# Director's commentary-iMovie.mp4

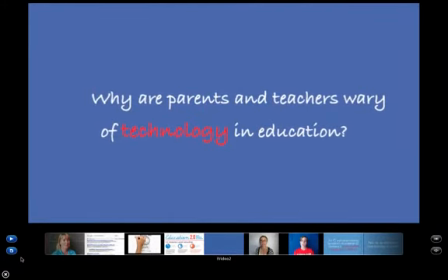[0:06]
We went out with one question. Why are parents and educators wary of using technology in education?
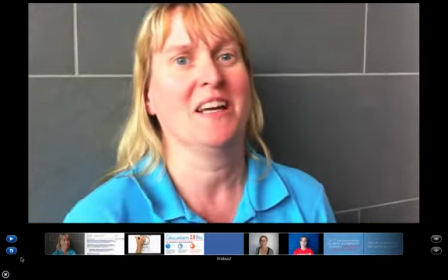[0:14]
Based on the people that we interviewed,
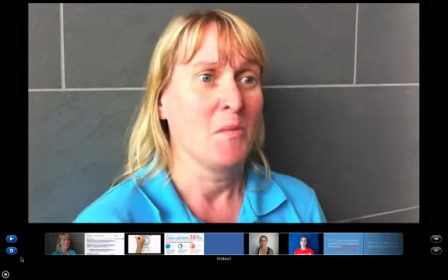[0:17]
we came up with the idea of a persuasive video for parents and teachers promoting the use of technology in schools.
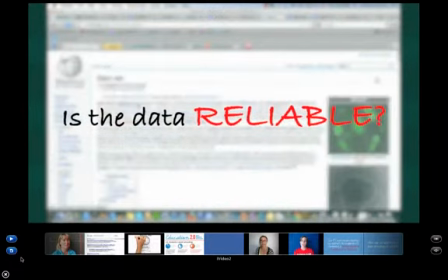[0:24]
We thought it was important to engage the audience with visual metaphors and concrete data to get the message across.
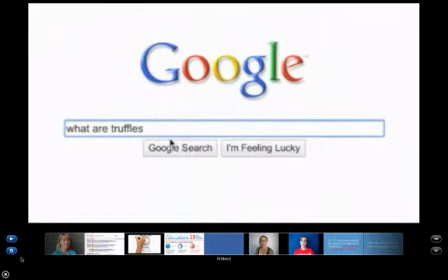[0:33]
We used Wikipedia and Google as our examples because they're universally known.
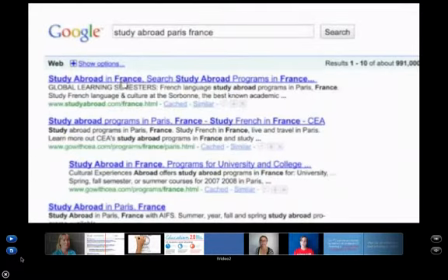[0:41]
We wanted to include a lot of moving images and transitions in our video.
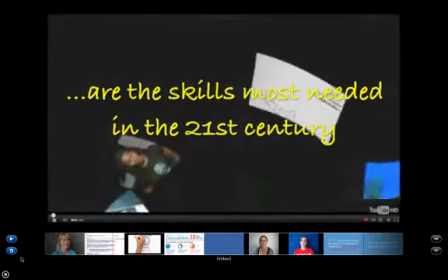[0:47]
We think that creates visual interest for the viewer and it draws them in.
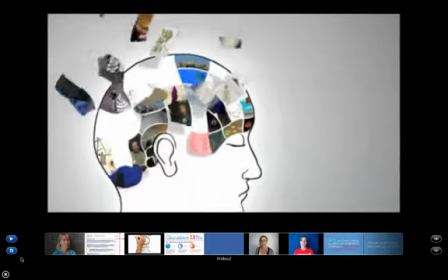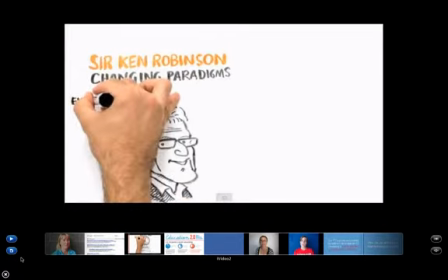[0:56]
We also wanted to include a TED video that addressed these concerns
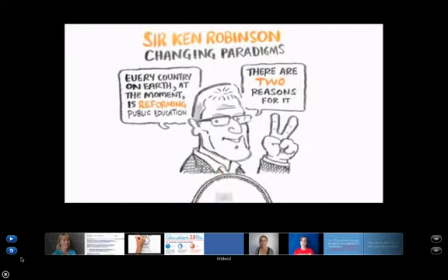[1:02]
that we have about the future and the future of education
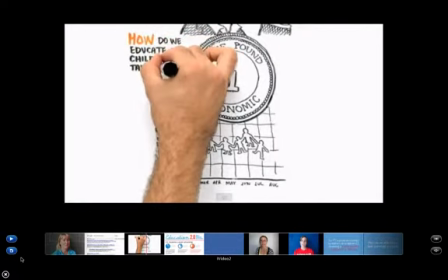[1:07]
in the 21st century by using
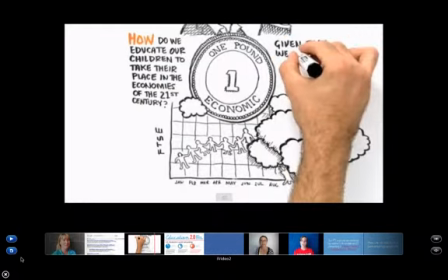[1:12]
moving images and a clip from Ted Robinson.
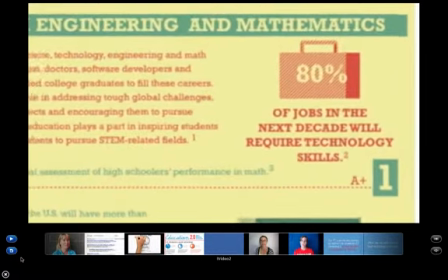[1:19]
When we included statistical facts we try to keep them simple and use images if
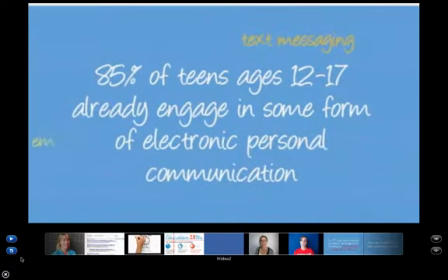[1:24]
possible because it's easier for the viewer to quickly read and understand.
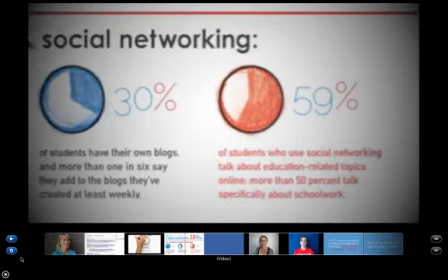[1:32]
We try to animate the statistical data
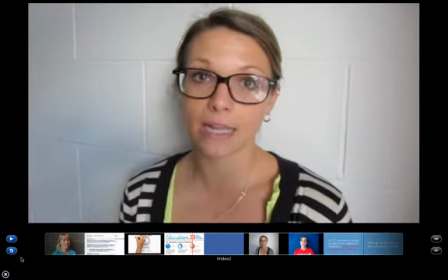[1:36]
with real-life examples and throughout the video
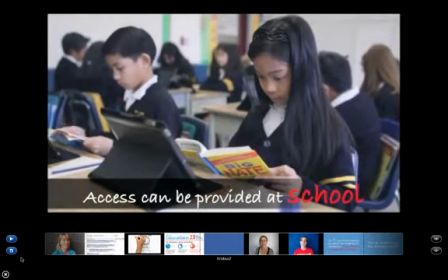[1:41]
we address the concerns that our interviewees talked about
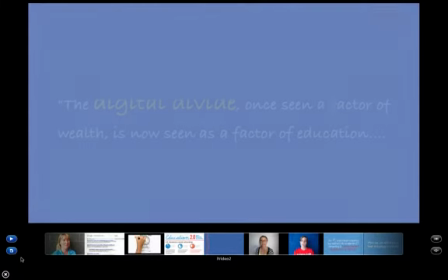[1:46]
such as that access can be provided at schools for example,
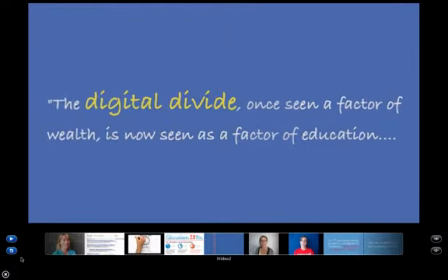[1:51]
addressing the digital divide and so forth. We We tried to provide concrete solutions to some of the problems that were addressed in the interviews.
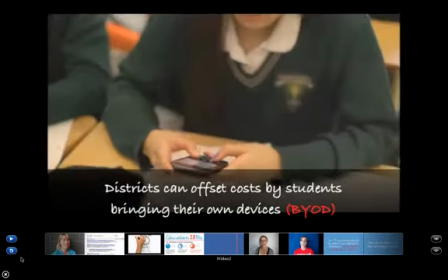[2:03]
We also wanted to have moving images of kids actually using this technology in a school environment, positive images.
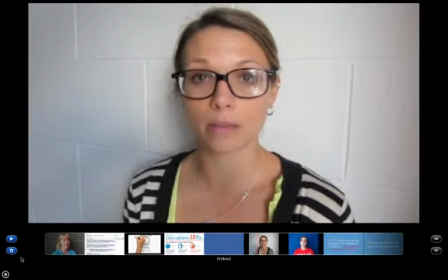[2:16]
Our initial idea was a bit different. We thought about explaining the good and the bad points of technology,
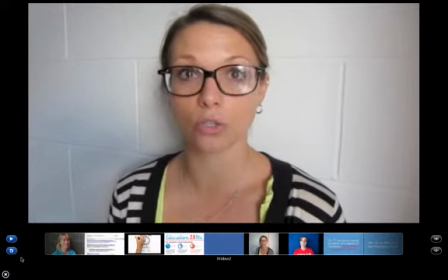[2:23]
but our idea changed as we worked, and we're both satisfied with our final product.
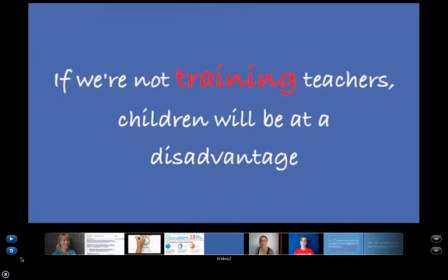[2:32]
One thing we wanted to show, well, we wanted to show many things, but we wanted to show teacher training,
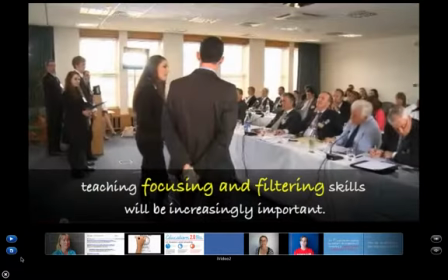[2:38]
teachers getting the training that they need in order to use the technology the kids will be using in the future.
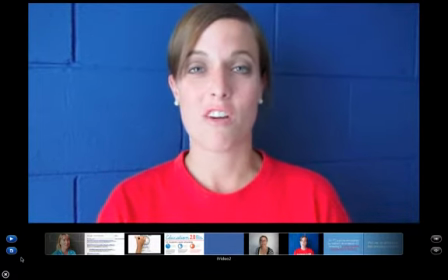[2:46]
Another idea we really wanted to get across is how the technology has changed so it's much easier to use now for teachers.
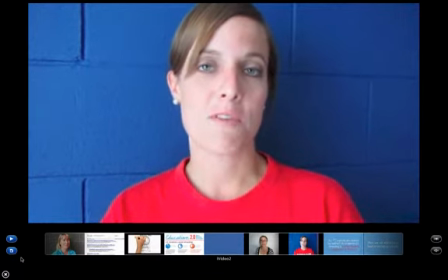[2:54]
For example, we included a footage of a little kid using an iPad because
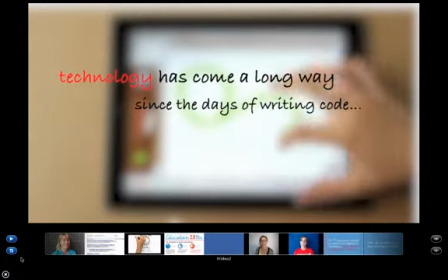[3:01]
that's how much the technology has evolved since the days of writing code.
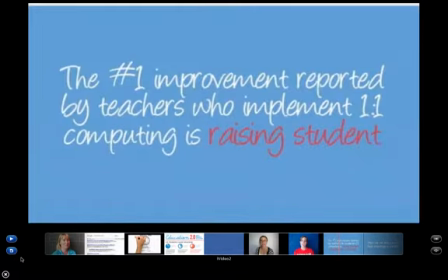[3:08]
Finally, in choosing the music track to go with this video, we looked at a lot of different types of music, but we finally decided on this because we thought it was quite upbeat,
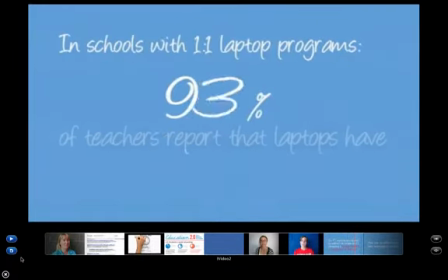[3:18]
it sent the right message and it enhanced the overall experience for the viewer.